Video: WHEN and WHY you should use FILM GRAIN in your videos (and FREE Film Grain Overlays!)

In the not-so-distant past, all films were shot on celluloid film, and with this physical film naturally came these small photochemical particles that we call film grain. Nowadays, most of us use digital cameras. My camera's a digital camera, your camera probably is a digital camera. Most of Hollywood movies are shot on digital cameras, and because of that, we no longer naturally get that film grain in our videos. So, we are left to add it in post if we so desire. But why? Why add grain to your image and when should we? Hey guys, I am Dylan and today we're going to answer those questions and I will be giving away three free film grain overlays that you can use for your videos. So stay with me and I will show you how you can use those as well.
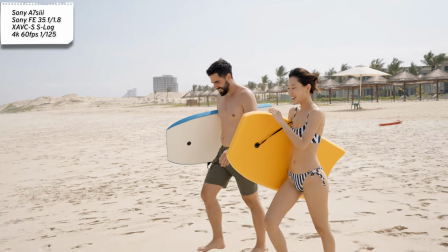39s
A lot of people see digital video as too clean and too sharp, which I know some people may say, yeah, that sounds good, clean, sharp.
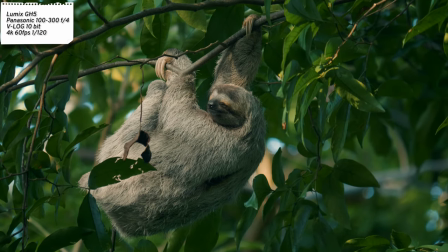46s
That's what we want, right? And I think in certain regards, yes. But when we're watching a film, sometimes we want to feel immersed in a different world and not feel like we're watching a home video, per se.
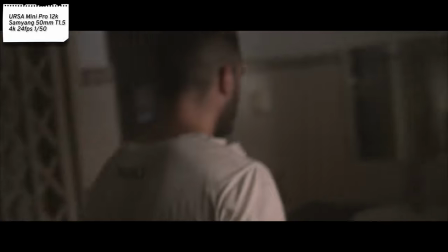56s
Adding film grain can add a different dynamic and texture to your video. It just gives your video a different vibe.
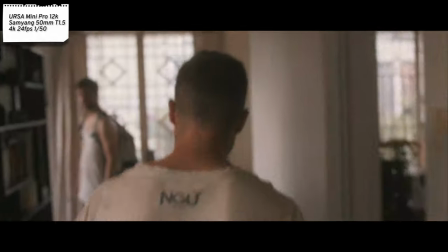61s
It can help to portray a specific mood or feeling, whether that be cinematic, gritty, or old. There's a reason why it's added to Hollywood movies nowadays, even though the majority of studios have gone digital. I think part of it is kind of a nostalgia from the old days of cinema, and the other part is the fact that it has become synonymous with a cinematic feel for films another benefit of using film grain in your videos is to help smooth over any imperfections in your actual footage now
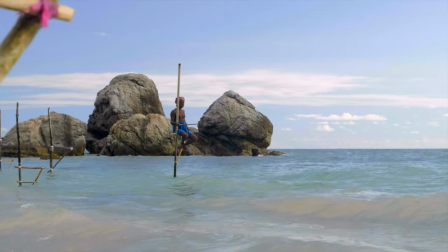89s
this only works if the imperfections are not too serious and i'm mainly talking about if you're shooting an 8-bit color and you are color grading and maybe you push your hue or saturation a little bit too much and you start to see some breakages or banding in your footage adding a bit
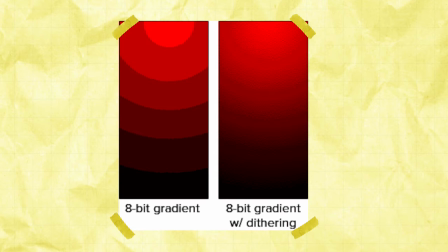104s
of film grain can help to break up those patches of color basically because there aren't enough shades of color in your image you tweaking the hue or saturation
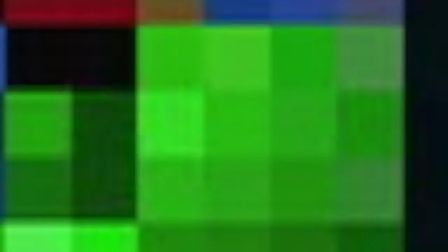111s
while color grading can cause color in different pixels to not match so the film grain kind of smooths over those pixels so it's a more
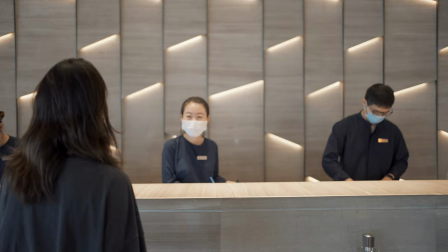119s
continuous shade now you shouldn't always use film grain at least in my opinion for example corporate shoots real estate videos product videos and similar niches
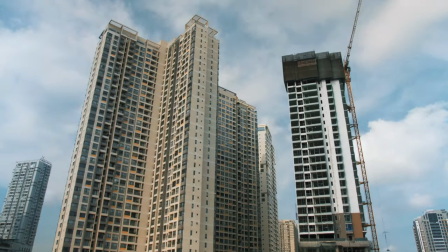127s
i wouldn't use film grain in my opinion these videos benefit from a sense of realism and clarity and sharpness and adding film grain kind of takes away from
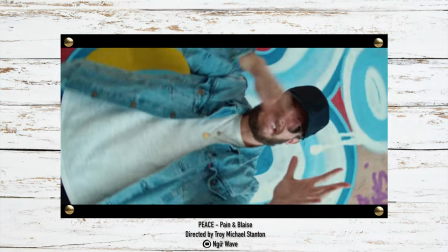135s
that in my opinion but if you're shooting say a short film a feature film a music video anything that you want to really look cinematic and have a
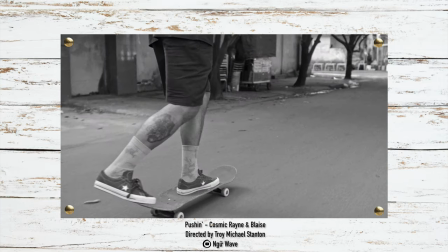142s
dreamier feel for lack of a better term i would maybe try putting some film grain over top and see how it adds to your image the three film grain overlays that i mentioned are in the description below so after you download them here's a quick guide on how to use
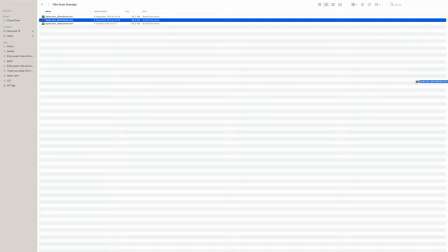157s
them so after you have the film grain downloaded all you're going to do is drag it on to whatever editing software you're using so i'm using final cut
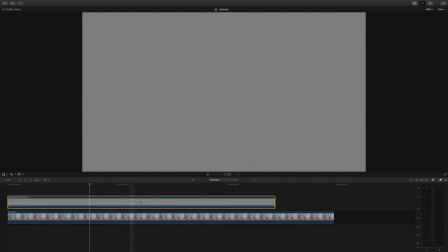163s
here. And because they are MOV files and they're just overlays, what you'll do is you will copy them and paste them one after the other.
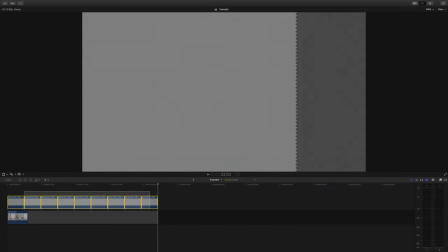172s
Let me back up in the timeline. And then all you're going to do is I think in Adobe Premiere, it's called nesting here.
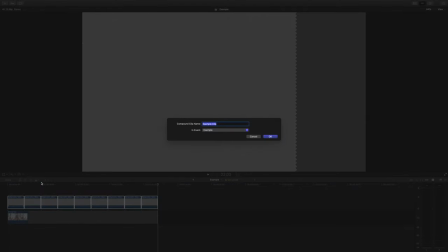178s
It's called making a compound clip and final cut. I'll just call it film grain.
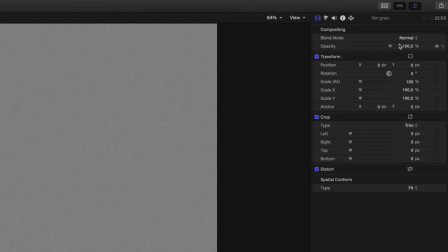182s
And then when you're over your footage, you will go to wherever your blend mode is, change it to overlay.
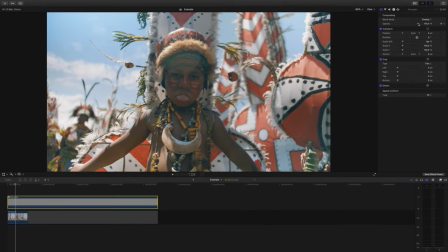188s
And from here, you can adjust the opacity to change the intensity of the grain. I'm gonna go about maybe 54% here. And that is it, guys. If this video taught you something or helped you out in any way, help me out by pressing the thumbs up button.
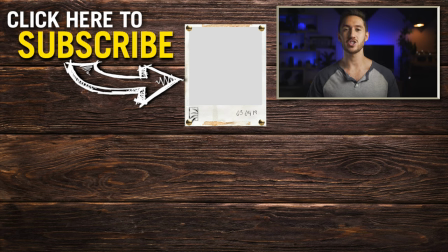202s
And if you have not subscribed yet and you're passionate about filmmaking and creating, make sure to check out my channel after this and press that red button that everyone is talking about. I will see you guys next week. Have a great day.